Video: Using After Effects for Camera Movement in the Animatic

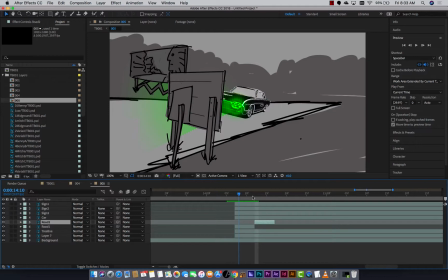(16:29)
But they have to be on for that to work. A-B, A-B. So I just want to kind of continue that. Let's go ahead and duplicate it. Slide it on down. Duplicate it. Command D for duplicate here. Slide it on down. See, it's kind of checkerboarding there because they were separated, but it's okay.
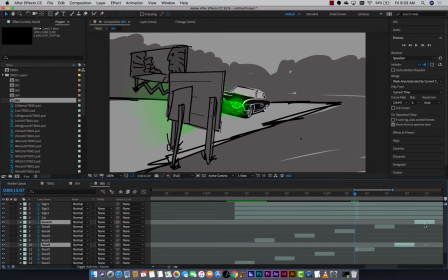(16:45)
You get the impression. It's a short enough shot that this technique is better than maybe doing a lot of other stuff for it. I guess I have to do quite a bit. I'll just do the first few seconds there.
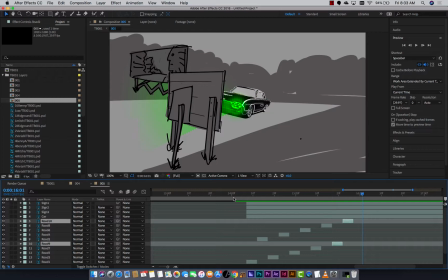(17:02)
Right? So yeah, you know, it doesn't look like much, but it's alive. So maybe the audience gets the impression that it's the road is sliding by rather than it being fancy. I figured that was like a way to give it some life without a lot of effort. I'm going to do a couple more. It's so fun to copy.
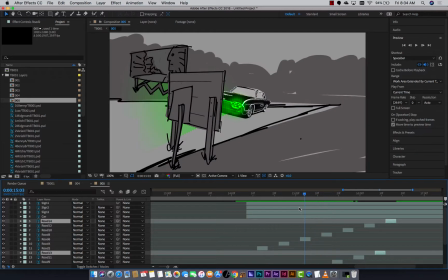(17:23)
So hopefully I didn't leave any blank spaces there. Okay, let's deal with the signs. So what do we have here? That's road sign number 1. Let's do this background sign, which should actually be under the car. Let's fix that. There we go. Because it's on the other side of the road.
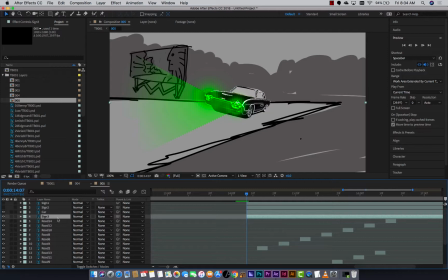(17:41)
All right, so it's got to go off camera, and I want it to scale back into the horizon. So it's probably not going to look great, but let's give it a try. So for position, notice whenever you want to pull up a specific parameter, you can hit P for position,
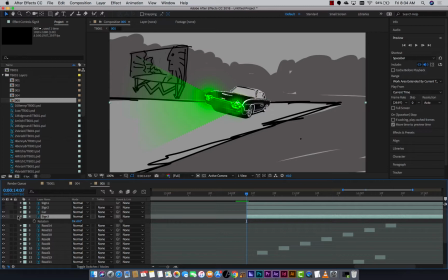(17:57)
S for scale, R for rotation, T for opacity, transparency. You'll see me do that trick, so I'm not having to twirl down all of them, but I'm going to position it off, and off it goes. And we'll assume that it's the first sign to go by, so it'll start right away.
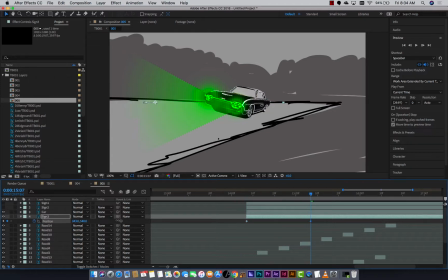(18:16)
And at the end of its move, it will go all the way to... Now you can pick it up in here and move it, or you can do the numerical slider, whichever one is more comfortable for you.
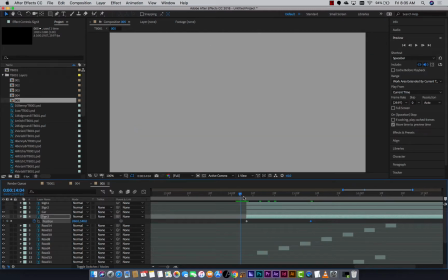(18:29)
Let's have it actually go off. So without scaling, let's go.
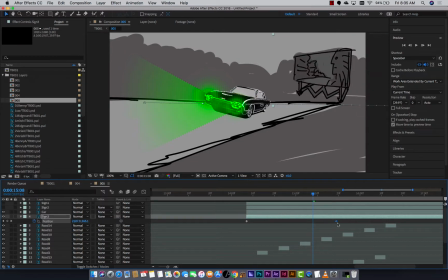(18:35)
They're driving a little fast. Let's back that off just a little bit. I actually want the audience to see it. Let's go even slower. Okay, so there's enough time to read it there. They're doing about 35. Let's pick up the pace a little bit. 50, 45. Okay.
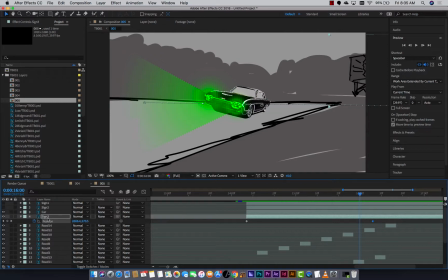(18:55)
It's not getting smaller, which is a problem for me. So here's where I might twirl it down so I can see the relationship of those. I will start with a keyframe at 100. I'll go to my subsequent keyframe, and maybe I'll go, let's try 10%.
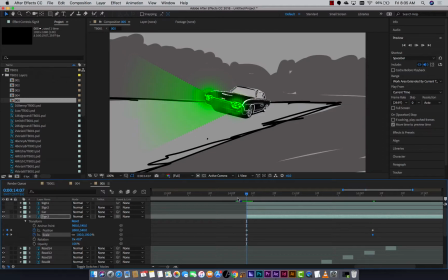(19:11)
See if that looks wacky. I don't know. It's okay. It's okay. We can probably keep going with that. So 100 to 10 over the course of about a second and a half.
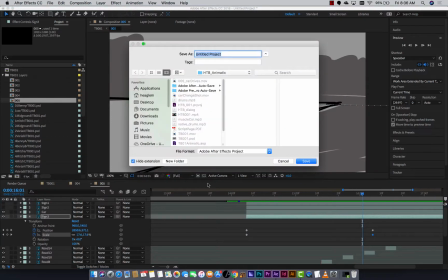(19:23)
That's not bad. Okay. I buy it. I'm going to save this because I'm sure to screw something up if I don't.
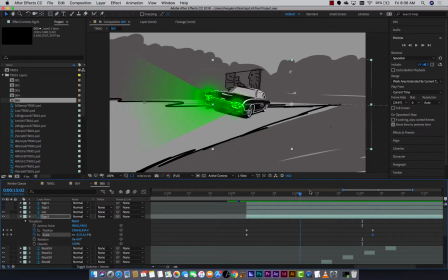(19:29)
All right, sign number 3 is done. Sign number 2. Which one is sign 2? Okay, it's kind of a big one. Sort of in the wrong place to start with. That's okay. I think I moved it in so it didn't get cut off. And drew it in that position.
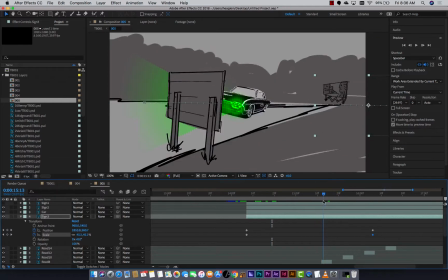(19:45)
All right, so I don't want it to happen right away, but let's have it come on right about there. So that's my trim option and the brackets to start it. My first position is off. That's the car. Damn it. Car is always going to be there. Option bracket, P for position.
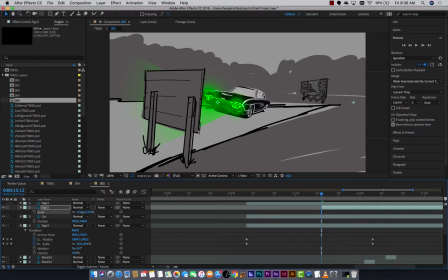(20:03)
Off he goes. I might scale it past 100 here. I feel like it needs to be bigger. So I'll start at 125. P for position, and send him off into the wings, as it were.
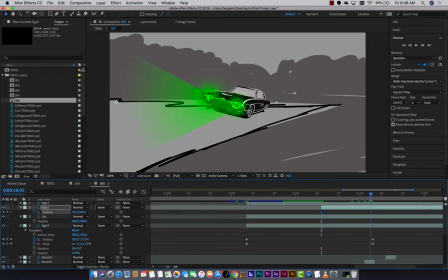(20:16)
Give him a keyframe. Now it's closer to camera, so ostensibly it's a little bit faster because of parallax. So I said about 1.5 seconds. And let's position it off. For me, it's easier to bring it on numerically and then whisk it off. And actually, it's going to go up like that, isn't it?